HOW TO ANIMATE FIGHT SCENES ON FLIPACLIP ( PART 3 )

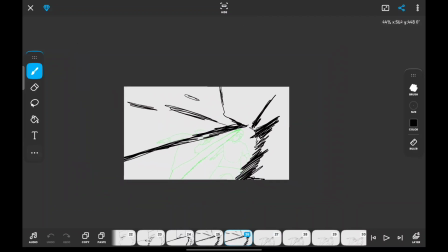You can achieve a shaky camera effect on Flipaclip by duplicating the frame of impact and then taking the new frame,
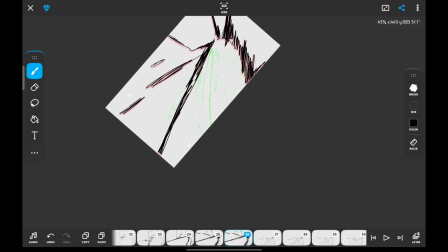selecting it and shifting it whether a little bit to the left or slightly to the right.
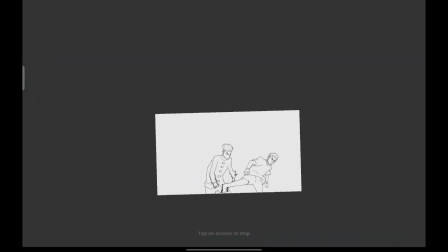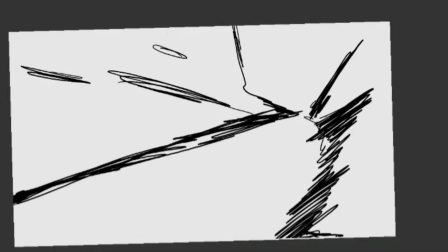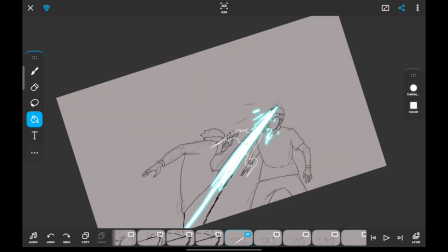You can also sell the impact of an attack by adding particle effects, wind effects, and even impact frames.
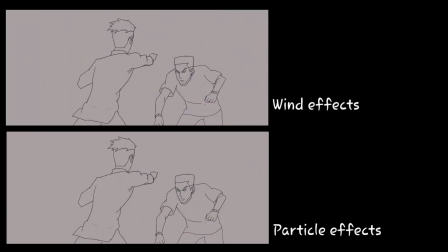This is going to help you attenuate the effect or the impact of the attack that has been landed, turning an ordinary punch or an ordinary kick into something marvelous to see.
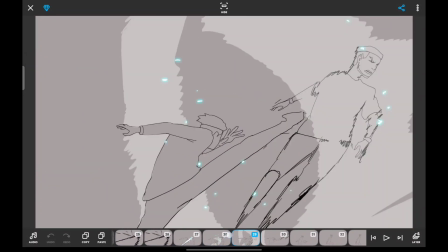I mentioned impact frames earlier. And what other way is there to show impact than to use impact frames?
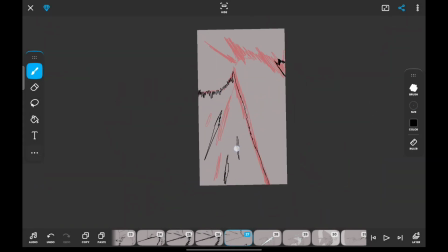When it comes to understanding impact frames, you need to understand contrast.
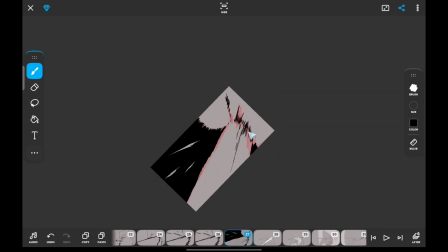Impact frames serve to draw as much contrast as possible, and the two colors that draws the most contrast is white and black.
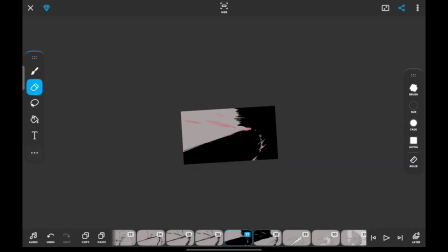There are different ways to tackle impact frames, but the easy guide to understanding how to do it is to draw contrast between your characters and your background.
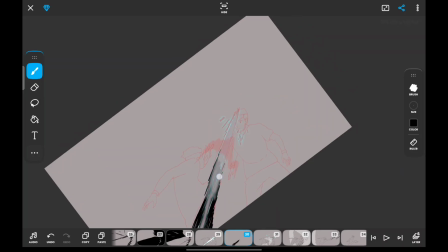So if you want to start as a beginner in making impact frames,
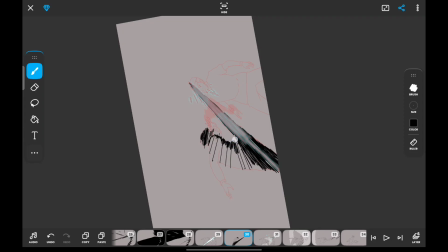enable your onion skin and follow the direction of the impact.
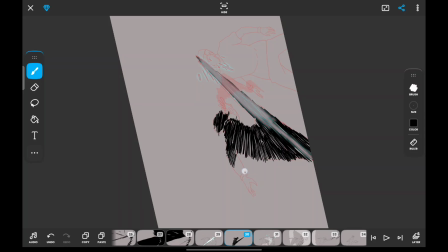In this case, it's the kick landing to the head, and let your lines radiate outwards from the position of the impact.
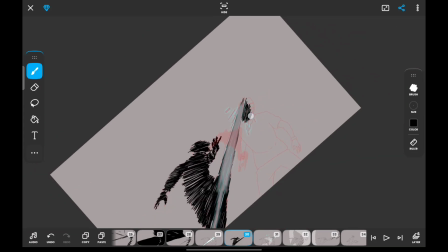Then you make your character black when your background is white, or your background black when your character is white.
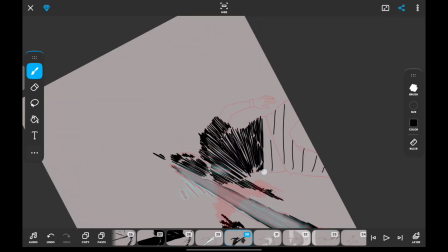Whenever you're animating at 12 frames per second, it is advisable to have at least 2 impact frames.
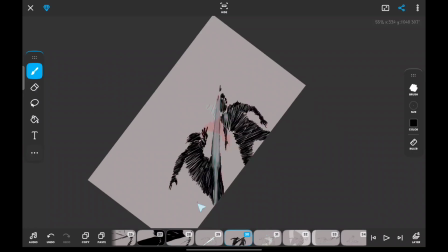If you are working with higher frame rates, it is advisable to have at least 4 to 5 impact frames.
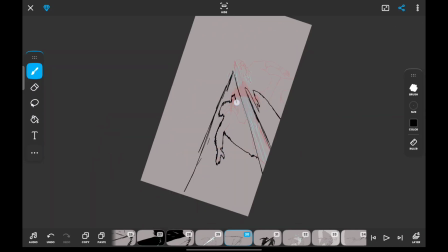And the simple way to make sure that your impact frames are not exactly the
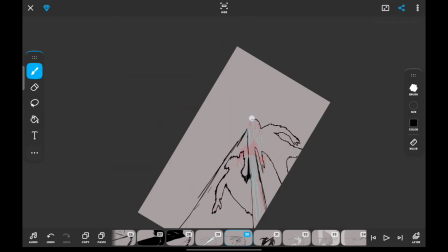same is just to switch the contrast between the characters and the background. There's an advanced way of also applying impact frames, and that's like having an in-between,
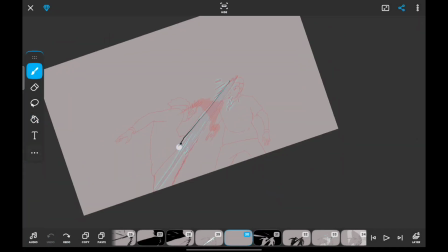where both your character and your background are a particular shade, or they are both white or they are both black,
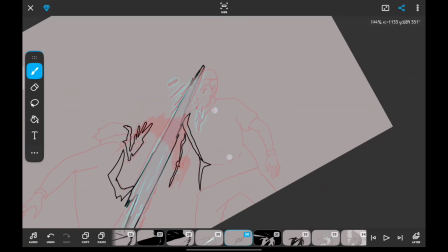and then the point that shows light,
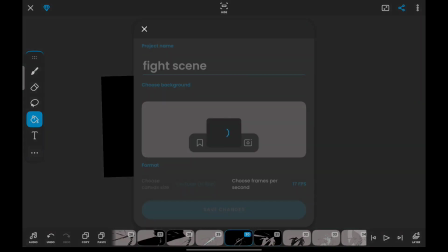like lighting up that position of impact, is the part that actually contrasts with the background.
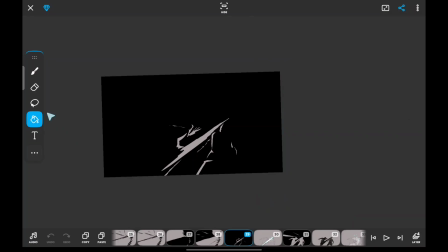So in that case, you have a black background and then you have a white highlight on your character to show the impact.
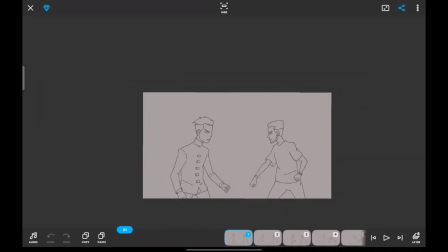If you're done adding these various effects, that is the close-up shots, the impact frames,
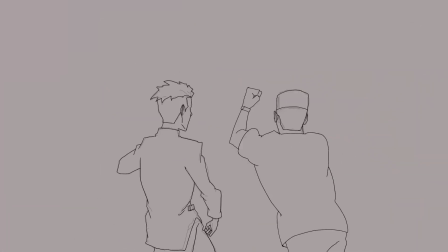the particle effect, and the wind effect, the last thing you need to add, just like I said in the previous tutorial video, is shaky camera to also attenuate the effect of the punch or the attack landing. Once you're satisfied with what your fight scene looks like, the next thing you need to work on is what your fight scene sounds like.
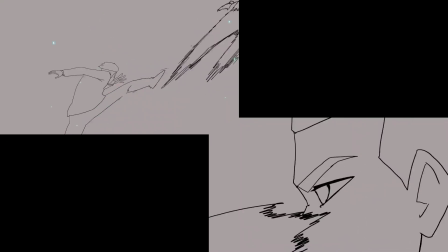Now, I'd love to explain it, but I'm not an expert when it comes to sound design. But if you still wish to learn that from me, let me know in the comment section. Thank you for watching it this far, and God bless you. Have a nice day.
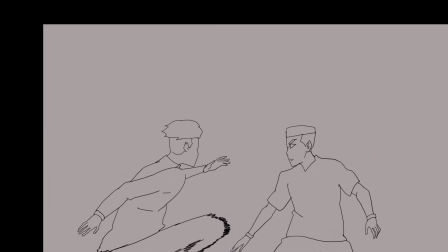Oh, I forgot to add this. You should add blocks to your impact frame to actually make it look good.
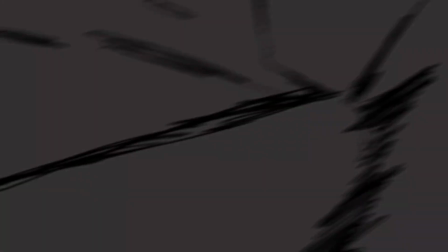Bye.